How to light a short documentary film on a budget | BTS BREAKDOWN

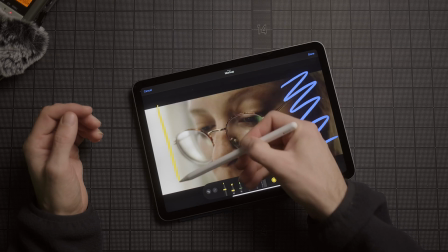The practical, or the window, is practical because we framed it in there and you can see the source, which means the light is motivated from the window. It feels natural and it's doing what we want it to do. And that's a big part of documentary filmmaking, is working with what you have and then setting up lights when you have the opportunity to be able to do that.
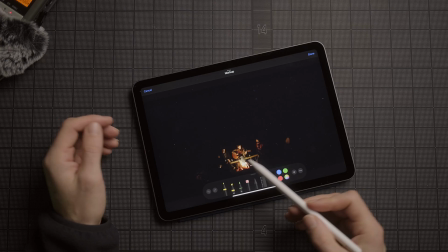But pick and choose your battles when appropriate. This camping scene is a bit of a gag.
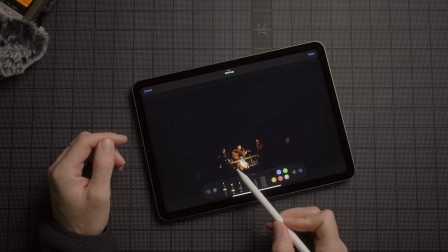There's an ultra wide here, and the campfire, we actually laid down the light mat here in front of the campfire, between the campfire and Liz.
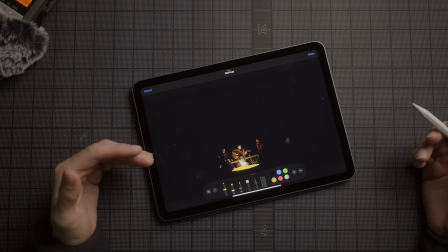So what that did was it was able to make the fire seem like it was the light that was motivating her.
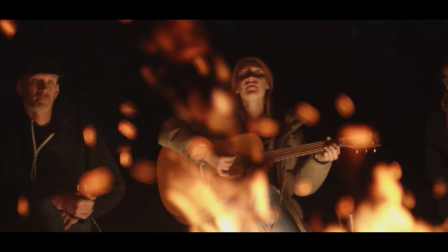Going in for a closer shot here was a medium, which was this. Because we were shooting through the fire, we were able to make that look like it was lighting her from underneath, when really she was almost in pitch black where that fire was.
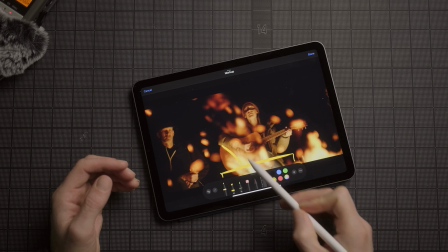So the light mat was just lying on the ground here, kicking up light like this in front of her, creating quite a dramatic look.
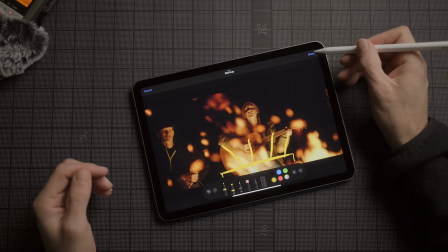It's not particularly flattering, but it is motivated, and that's ultimately what we're going for. This scene I really struggled with.
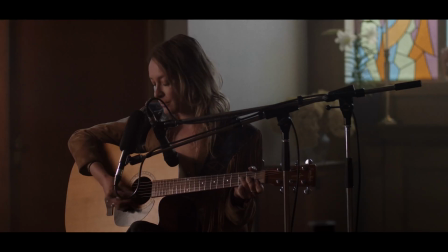It's kind of a bummer, to be honest. It was a scene that I was really looking forward to doing, but the fact of the matter, ultimately, we didn't have enough firepower. Our lights weren't strong enough to be able to compete with the sun, and the sun is a very big light source.
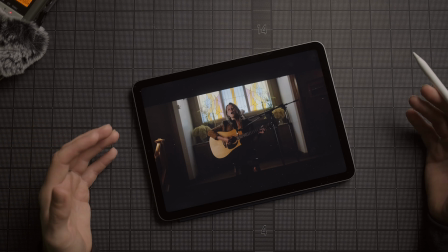It's the biggest light source there is, so competing with that is often a hard task, and this was living proof of that.
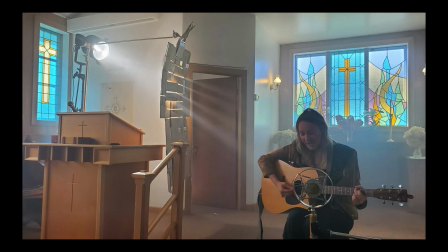We were just using gear that we owned and had, and the 600D, we had it through a Fresnel lamp on the outside, and it just wasn't enough. We were trying to create a lighting gag where it would go through stained glass, and we set up some colors through a gobo, and we were shooting some light through there, and we hazed it,
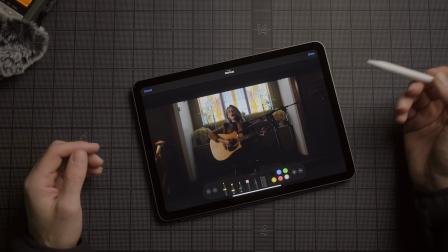and we tried to make it work as much as we could, but we ended up with this. The contrast was nice enough, it is key lit from the side.
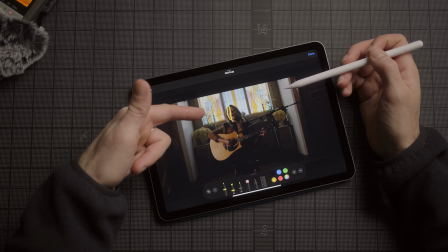It feels motivated because even though the lights behind her do look like they're the primary light source,
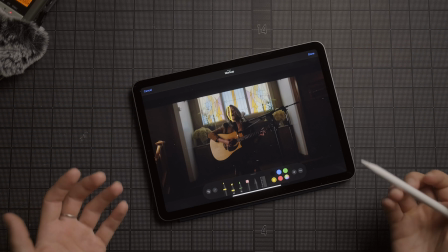everyone knows that churches have light sources coming from the side, so I think it does feel motivated enough.
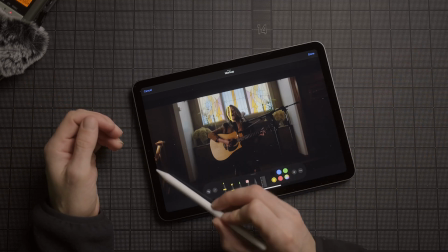Maybe it's a bit of a cheat, I'm not too sure, but here's another example of us running out of time.
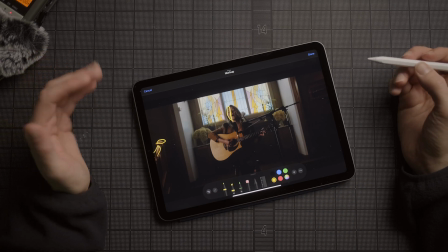Just the light that's skipping off that handrail is a little bit much, and it diverts the viewer's eye to there, which is not where you want it. You want it on Liz. It's this big, beautiful, powerful scene where she's doing an unreal performance, and I didn't really do it justice on my part, I don't think, which is a shame because it was a beautiful moment in the film.
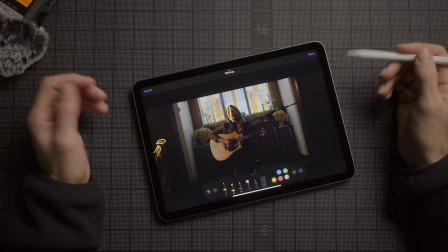But, you know, it's not terrible, it's just not great. And I think this was my favorite setup of the film.
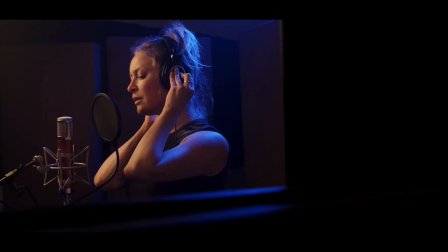I think I did the best job on lighting this one, and that's because it feels like a recording studio, but there's a performance element to it as well, and I think that it kind of ties in, I think, tastefully. Quickly to take you through this one, it was 2 lights that we had.
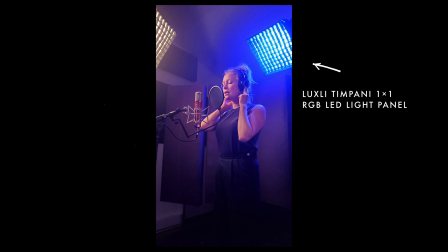My friend Greg lent me his RGB panel, which I'm super grateful for, and it was the blue light back here.
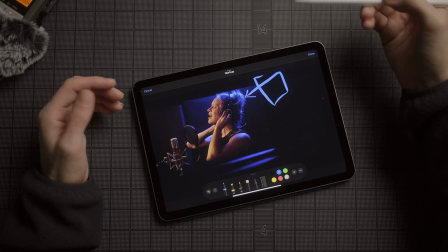So it stayed back here, it shone back here, it was behind her to make sure that it was still shadow side to camera, and it rim lit all of this back here.
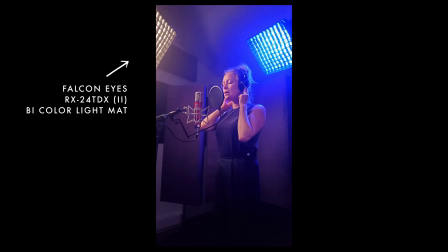So her hair's nicely backlit, hair light, and our key light was once again the Falcon eyes, and it was off to this side.
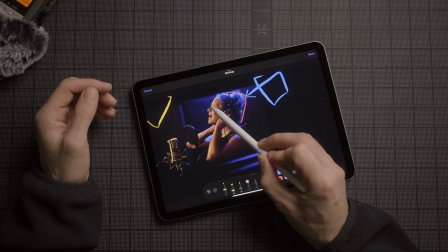And you can see it's hitting the microphone here, it's hitting her, and it wraps around here as well, which is really nice. It gives us enough fall off on the highlights here to fall to shadow closer to camera and still get that depth that we're always looking for. And then we punched in as well, and I think that we did a good job there as well.
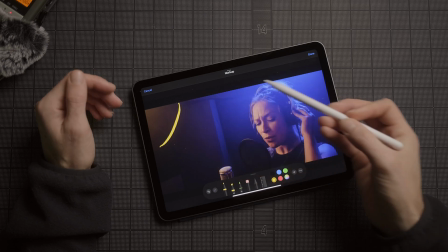You can actually see the light source here. We hazed up the room a little bit so you can see the particles sort of lighting up, but the key source is here.
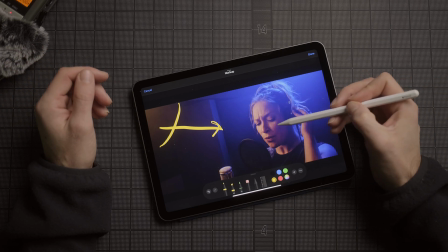It's doing the same as it is on the wider shot, and it's wrapping nicely. We actually do get that Rembrandt triangle that we're looking for here all the time.
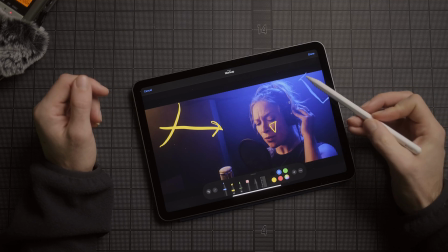And then our fill light back here is doing the same thing. It's lighting up her hair from behind. It's not falling off onto the shadow side, so we've got a good contrast ratio like we're looking for. And yeah, I think we did a really good job with this one.
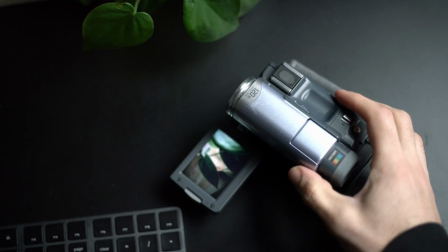I'm really happy with it. The DV cameras, I'm not going to go into a big breakdown on that.
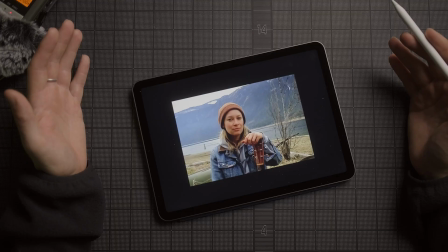It's something that we use as a tool to go into the past without actually having to recreate anything.
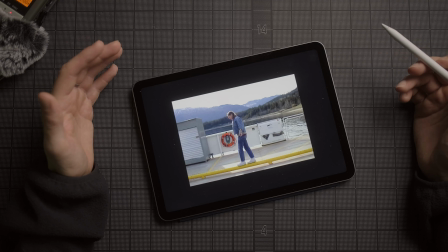But she also was a little bit more playful, so I think those scenes kind of helped her out where, you know,
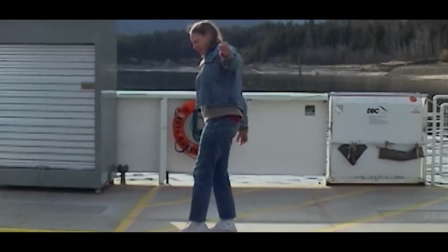she's walking along the railing, kind of acting like a kid, and the whole premise of the film is that maybe she made it when she was a kid.
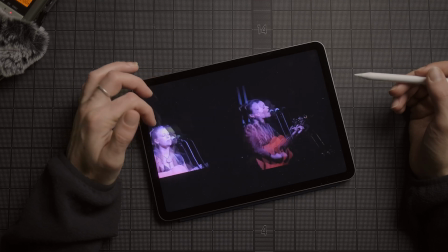So it was an important tool, and it was something that we used to sort of essentially go back in time.
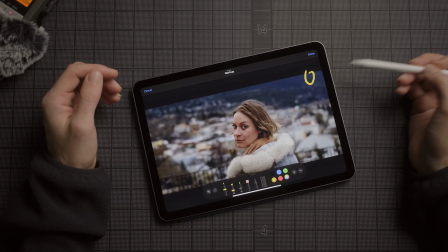This is the frame that we finished the film with. There's no lighting breakdown here because the sun was just back here going behind the mountains, but it was an overcast day, so there's a big soft source across the top.
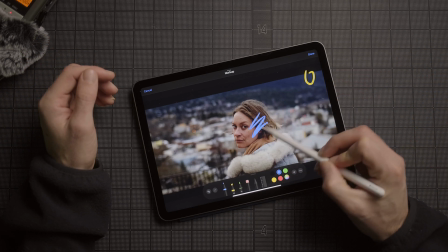And as much as she was shadow side to camera here, it would have been nice to have walked in a neg.
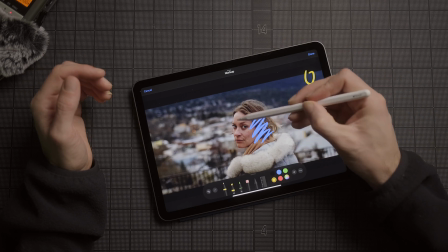If I had my time again, I definitely would have walked in either a light source behind so that this would have presented brighter, or a neg so that this would have presented darker.